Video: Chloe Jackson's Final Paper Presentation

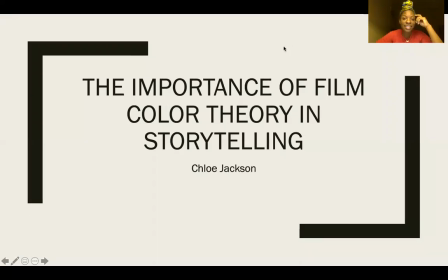0s
Hi everyone, my name is Chloe and this is my final paper presentation. I wrote a paper. The title of my paper is The Importance of Film Color Theory and Storytelling. And in this paper, I analyzed the color in the films Moonlight and Us.
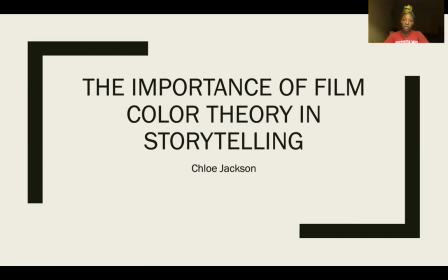16s
According to Jason Hellerman, film color theory is when certain colors in the film elicit certain emotions from the audience. Directors, cinematographers, and colorists, they work together to make sure that the color is complementing the plot. Color psychology is something that goes with film color theory,
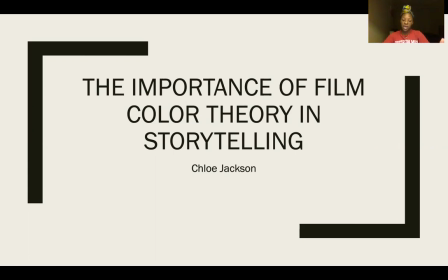36s
and color psychology is the study of how colors affect behavior, mood, and impression on others.
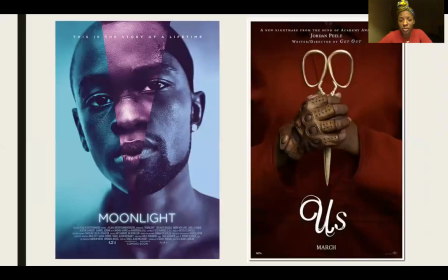42s
So I chose these two films because of their difference in color. Moonlight is a drama and the plot is pretty sad, pretty depressing, but the colors of the film are vibrant and the director did this on purpose.
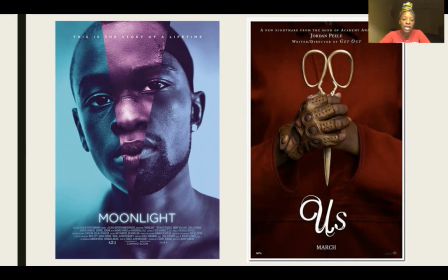57s
He wanted to break away from the normal look of a drama about social issues. He wanted, because they're usually realist, but he wanted that vibrant look, especially since the film was filmed in Miami.
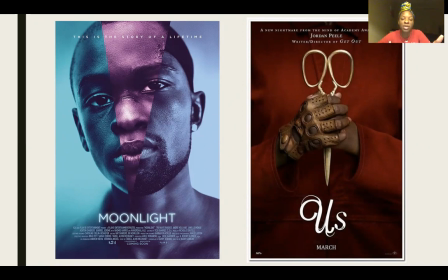73s
He just wanted to play into that vibrancy of Miami and just juxtapose the look with the plot. With Us, it's a horror film, and Jordan Peele, he did not use color in a way to break away from the norm of a horror film's look.
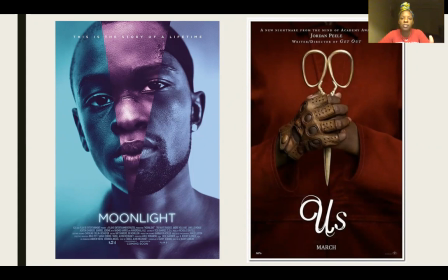88s
The film is very dark looking. It can be kind of hard to see because that's how dark it is. But I chose these two because of that difference, so that the study can show how the color doesn't have to be typical in order to work, but even if it is the typical look,
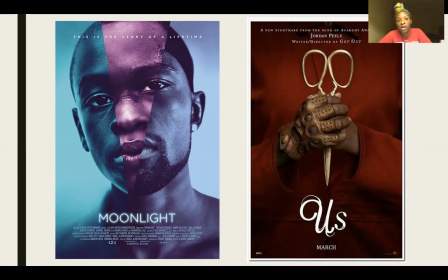107s
it's still relevant to helping the plot. So basically, how I did this, I watched the films and I took stills from each film. I put the stills in Adobe Photoshop and I created color palettes for the films. So we're going to start with Moonlight and see how color worked with this film.
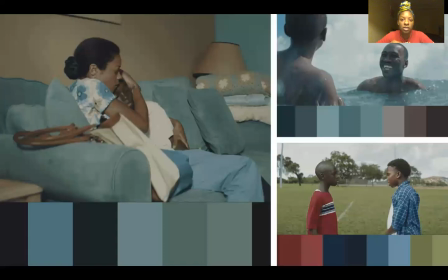126s
So two of the most significant colors that were in this film were red and blue. And I found that they were used as sort of transition colors, even though red and blue is throughout the whole film.
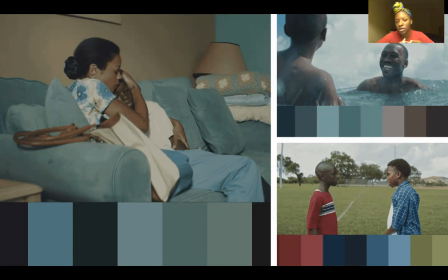139s
They're used differently by the values and the hues. Um, the film is broken up in three chapters. And so in this first chapter is little, it's very vibrant. And I think that represents his innocence.
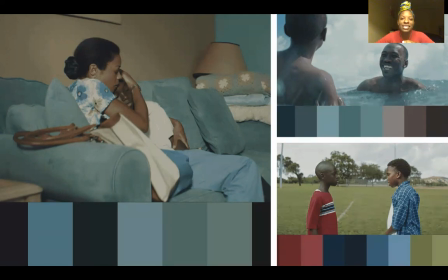154s
He's young, he's confused, and he has a lot of things going on around him that he just does not understand. The blue here represents sadness, trust, and confidence. He's sad because of his current situation.
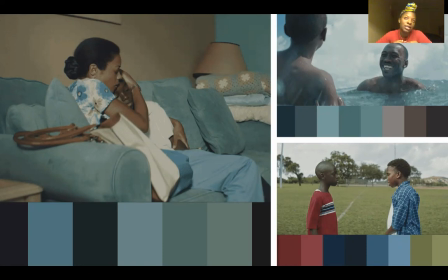168s
His mom is on drugs and he's getting bullied every day for his sexuality, which he isn't really even understanding as a child. And so he here in the bottom right corner is his friend Kevin.
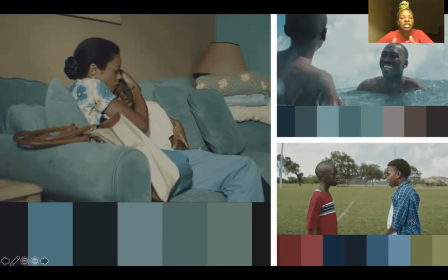184s
He has on the blue plaid shirt, and his Kevin tries to instill confidence in him, just because he sees that he's getting bullied, and he's like, that it doesn't have to be that way. And red here represents strength in this particular moment. Um, they fight.
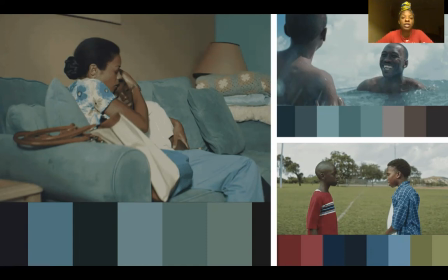203s
It's sort of like a play fight, but the fight is to show the other boys that Chiron can't be messed with. That even though people look down on him and they might think bad things about him, he still can stand up for himself.
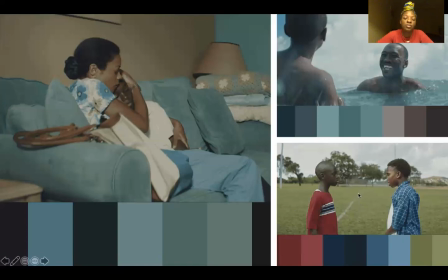219s
And so that's where his strength comes in this moment. And then blue representing trust. Here is his sort of mentor, Juan, and I think my picture's in the way, so I hope y'all can see the palette.